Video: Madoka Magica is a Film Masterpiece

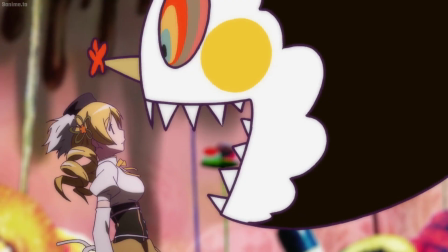12:33 The witch slowly moves closer to Mammy as it opens its mouth. This change in speed from the previous scene provides a sense of whiplash for us.
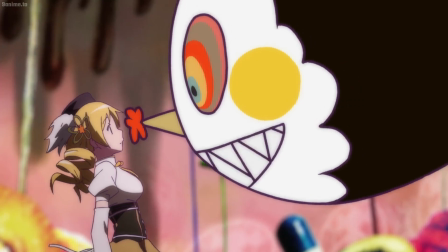12:41 The slowness of the scene grants the viewers a chance to process what has just happened, while also allowing time for suspense to build up inside of us.
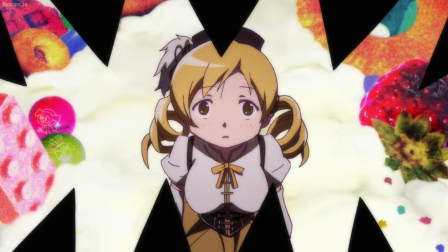12:51 We then get a POV shot of the witch's mouth as its jaws open wide around Mammy.
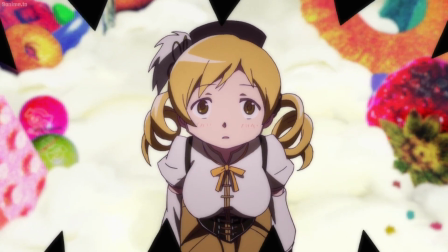12:56 We are looking down at her, symbolizing her complete loss of power and control.
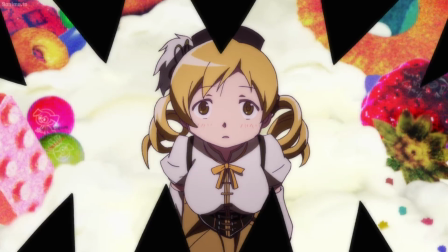13:00 Her facial expression is very clear in this shot. Her eyes are open wide as she stares into the witch's mouth.
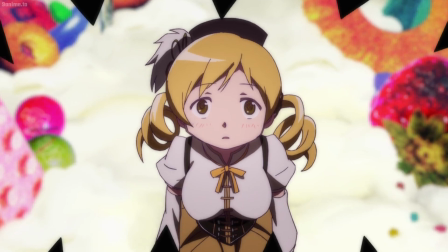13:07 In this exact moment, both Mammy and the viewer know that she is about to die.
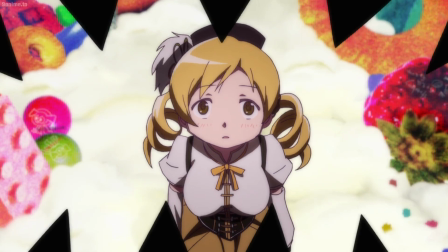13:12 Even the soundtrack changes to a woman's ominous singing, placing us on edge.
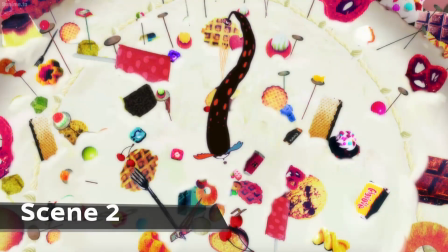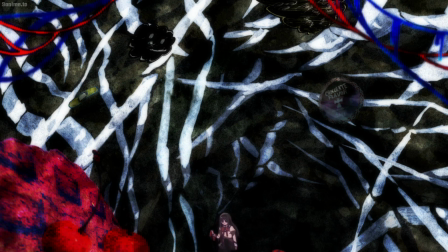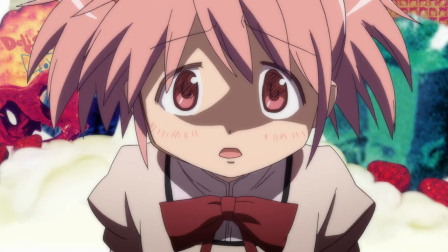13:29 We then get two very quick close-ups of Madoka and Sayaka, both completely terrified at what is unfolding in front of them. Heavy shadows cover large portions of their faces, symbolic of the darkness that they are about to be witnessing.
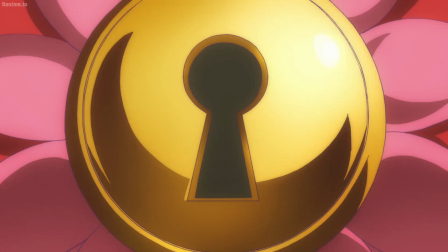13:43 From a bird's eye view, we see this massive witch clamp down on Mammy. At that exact moment, we hear the click of a lock being opened.
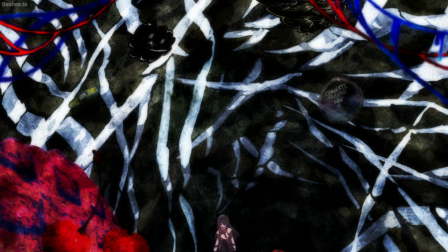13:51 We cut to Homura, a character that Mammy had used her magic powers on to tie her up with ribbon earlier. The ribbons start to fade away as Homura is released to the ground. The ribbons fading away is an extremely heavy implication that Mammy has just been killed, severing her hold on her magic.
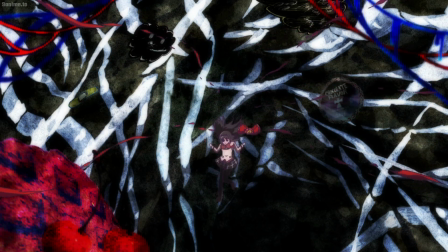14:09 The background here is also dark and unsettling. It uses a heavy focus on black, a color that is often synonymous with death.
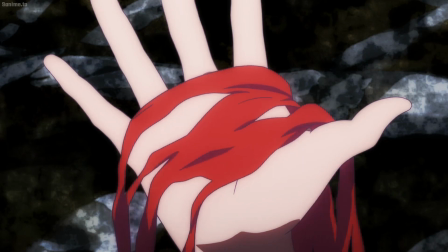14:17 We see Homura holding Mammy's ribbon as it disintegrates.
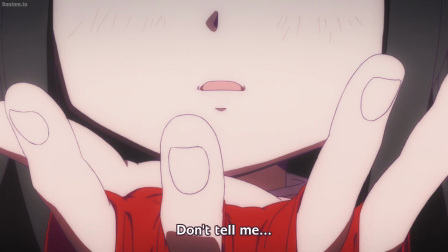14:21 The camera changes to an angle that makes the ribbon appear to be blood draining through her fingers, further representing that a death had just taken place.
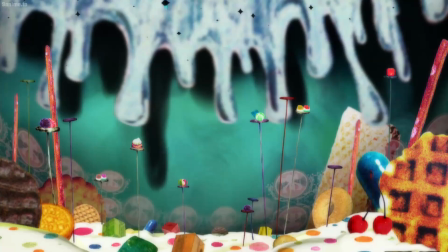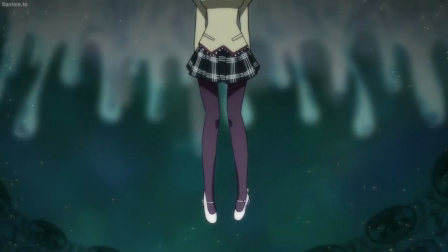14:36 In the next shot, we see Mammy from the neck down, suspended in air.
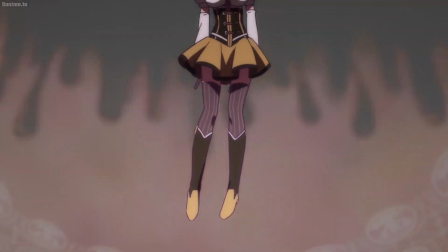14:40 This tells the viewer that she is only being held up by the witch who has just bitten her head.
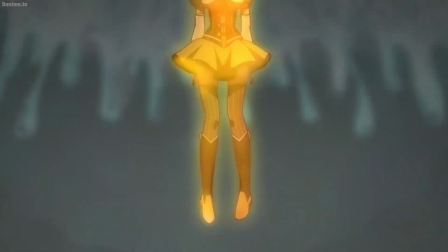14:46 She transforms back from her magical girl outfit to her normal everyday clothing before falling.
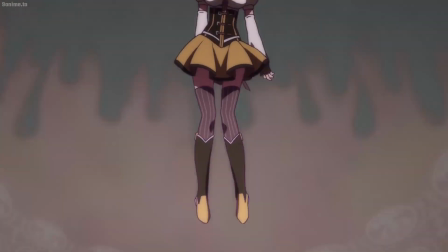14:51 This is symbolic of the last bit of life that she has leaving her body.
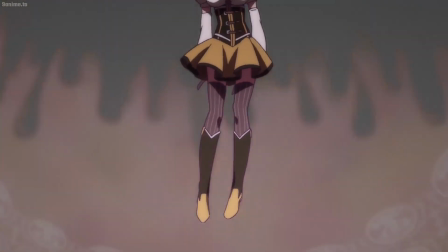14:56 Also timed with the transformation, the background flips to negative colors, changing the vibe for the rest of the scene.
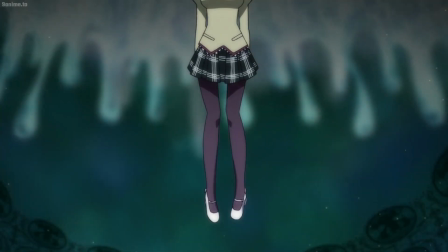15:03 No longer do things appear warm and hopeful. The dark and cold colors in the background now represent despair.
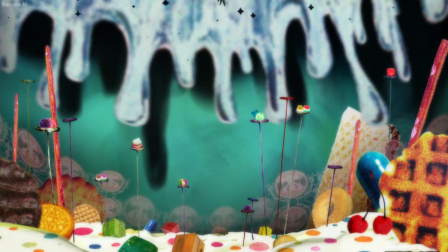15:10 Mami's body falls as the witch animalistically swoops down to finish eating. We no longer hear any music in this scene, just the sounds of the witch eating.
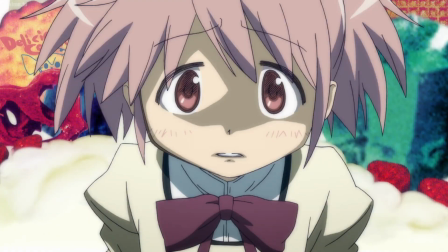15:21 Lastly, we get 2 more close-ups of Madoka and Sayaka as they helplessly watch their friend being devoured. The colors of their faces are drained, making them look almost ghostly white compared to before.
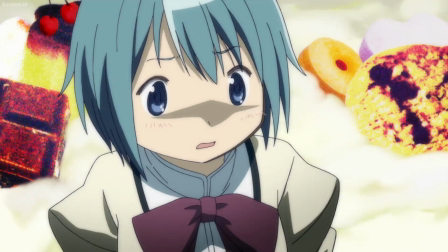15:33 This color change also represents the impact that Mami's death will have on these characters for the rest of the anime.
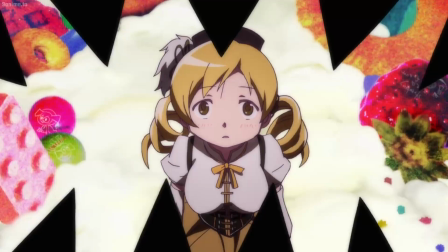15:39 With the character that symbolically represented hope now gone, the show is making a huge statement in the direction that it will be heading in.
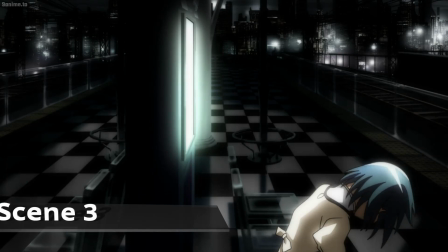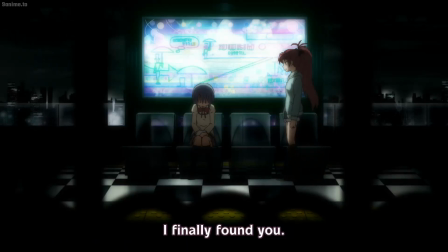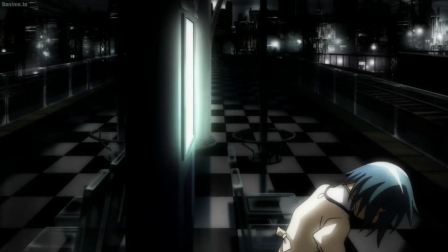15:58 The last scene we'll be discussing today is actually one of my favorite scenes.
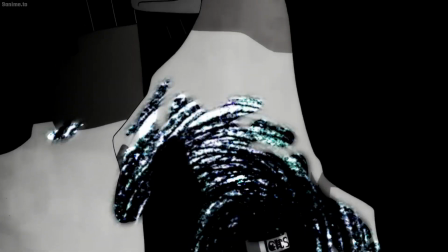16:02 For context, in the previous scene she was in, it's heavily implied that Sayaka just murdered 2 people in a fit of rage over the disgusting things that they were saying.
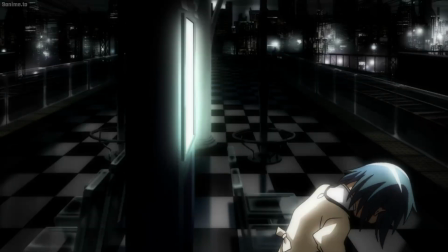16:11 We see her sitting alone at the train station, staring down at her feet. This body position immediately tells us that she's upset. Even her position in the shot is deliberately in the bottom corner, reinforcing the fact that she's feeling down and demoralized.
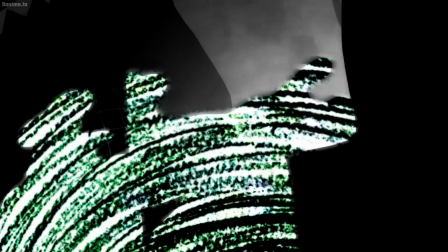16:26 But when you apply the context of the previous scene, we, the viewer, don't actually know if she is sad or having a complete mental breakdown.
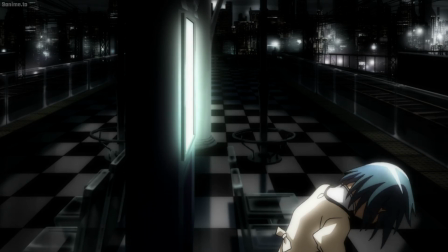16:34 Her face is not shown, giving us that too familiar sense of uncomfortability that the series loves to hand us.